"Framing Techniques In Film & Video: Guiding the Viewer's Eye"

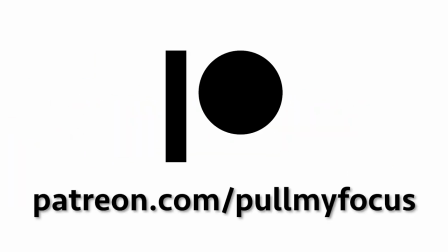[0:01]
If you like the video, please consider supporting us on Patreon. Framing techniques in video usually focus on composition and the one-third rule. But what about guiding the viewer's focus or their eye inside of the frame? What about all those, you know, other things in the frame that are vying for their attention? Welcome to Pull My Focus, adventurers in the world of digital filmmaking where we give you the inside tips you need to make great video.
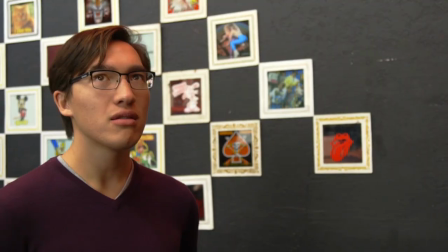[0:40]
You point your camera at your subject, the point of interest of your shot. Maybe it's a person, maybe a prop, or a whole set.
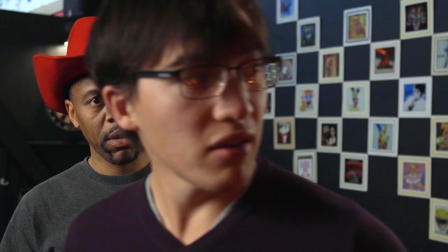[0:47]
What are different ways in that frame to guide the viewers focus, their attention, to what you want?
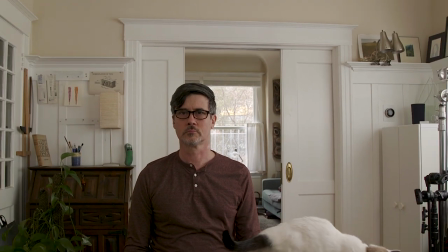[0:53]
The lens sees in an expanding cone and it's important for us to control as
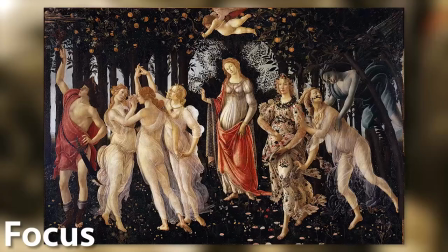[0:58]
much of what we see in that frame as possible so it furthers the purpose of our video.
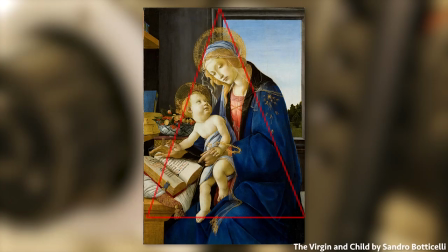[1:03]
In the art world, they're pretty adept at guiding the viewer's eye in a static frame using composition, detail, and lighting and contrast.
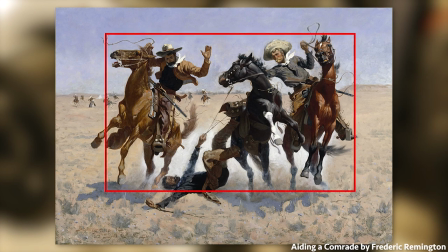[1:12]
Composition. Composition is to compose objects, to arrange and form them into a whole that serves as a purpose.
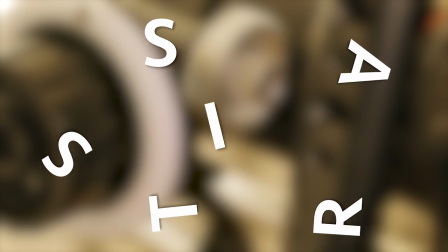[1:19]
Take these letters. They're scattered about and have no meaning except chaos.
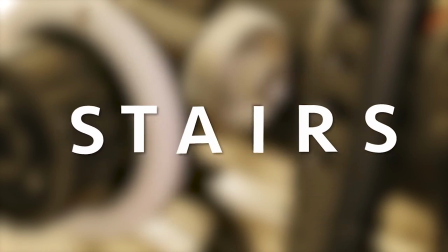[1:25]
Compose them into a line and arrange them in a specific order and they form a word with meaning.
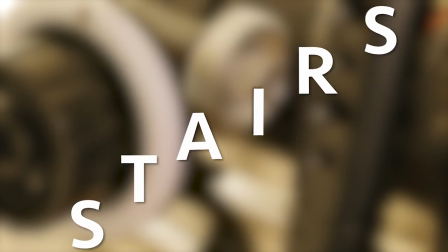[1:31]
Now arrange them in a way that conveys additional meaning. We can do this in our frame without emphasis is placed on the subject.
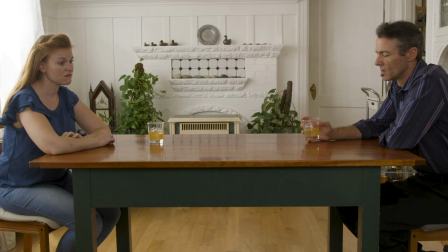[1:39]
They could be balanced in the frame, or one is made to be more dominant in the foreground.
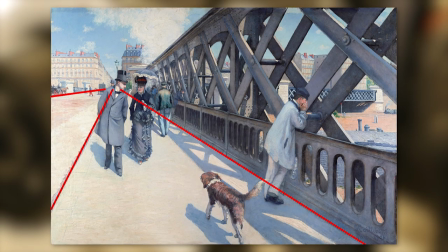[1:46]
We look at one first, then the second. We covered this in more detail in our video on various forms of composition from the art world. Detail. A scene is made up of an overwhelming mass of detail. Stare at it long enough and you see more and more.
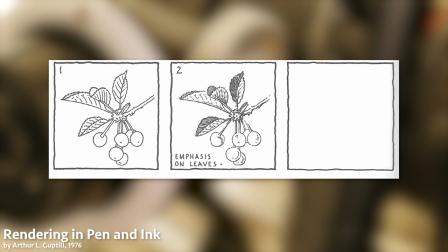[2:06]
In the art world, they leave detail out in order to guide the viewer's focus.
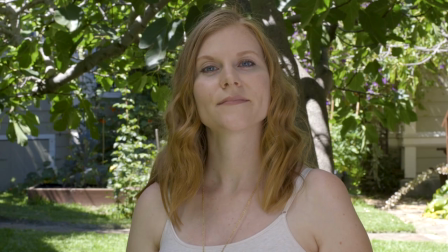[2:11]
In our frame, we can accomplish this by leaving out props or using shallow focus, making the center of interest clear.
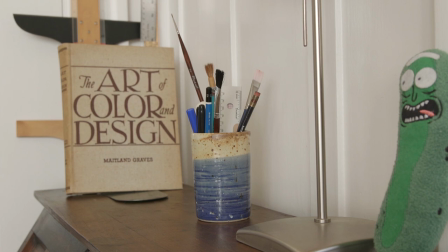[2:21]
Details can be easily missed until we see them in the frame, where a previously unimportant object now steals focus.
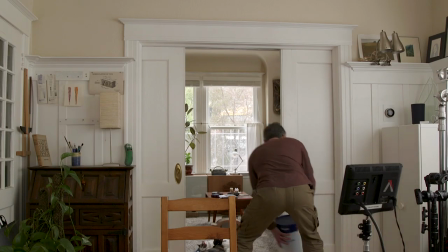[2:30]
It's like our homes and apartments.
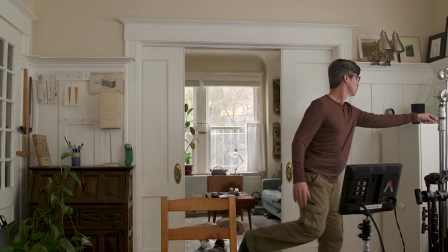[2:31]
They're fine until remember that guests are coming over and now we see the unnoticed clutter and mess that had been there in the background the whole time
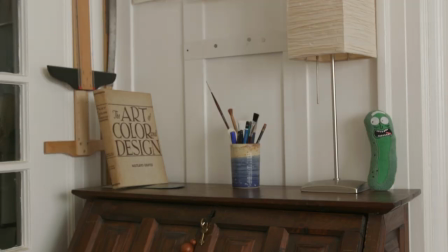[2:39]
if they don't steal focus they could distract enough from the center of interest to make the whole shot dull kind of makes it all just gray
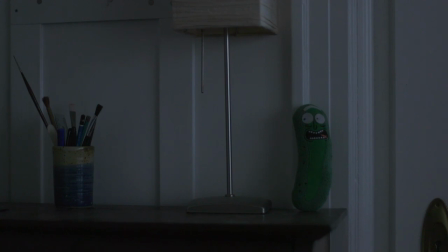[2:47]
light and contrast we can guide focus with light the most obvious is a spotlight in a theater that makes it clear
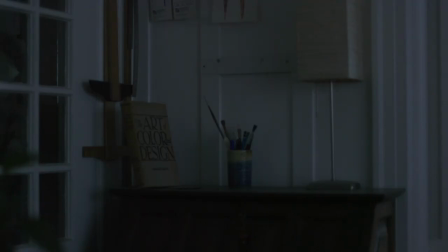[2:55]
hey look at this we can create the same effect with light but more subtly
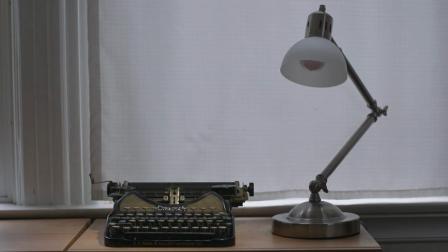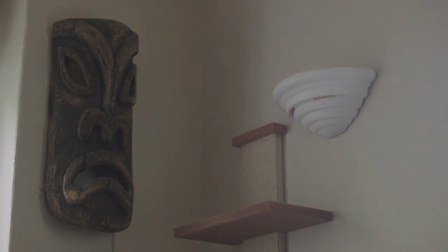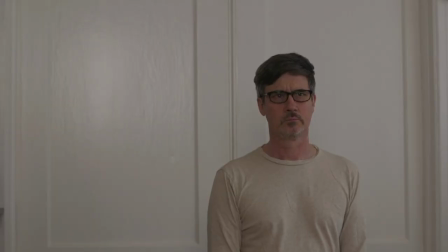[3:12]
If a frame is flat and lacking contrast, it can be hard to tell what the center of interest is.
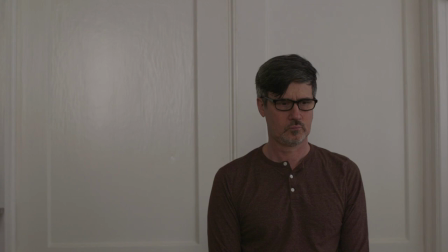[3:18]
Contrast can help guide the eye. That can be done with lighting, or it can be done with wardrobe and props. These are all visual ways to help guide focus in a static frame.
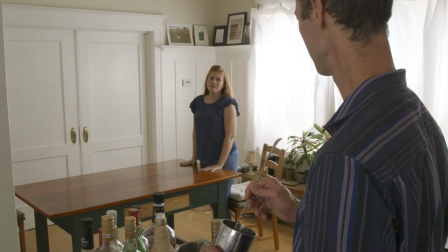[3:34]
It can also be done with movement in the frame, as well as movement of the camera. Thanks for watching check out pull my focus TV for the companion articles that go with our videos They give a little bit more info also We now have longer courses online for sale a link in the description below if you get value out of our YouTube videos You'll definitely get even more value one of the deep dives that we do on certain topics Like mastering audio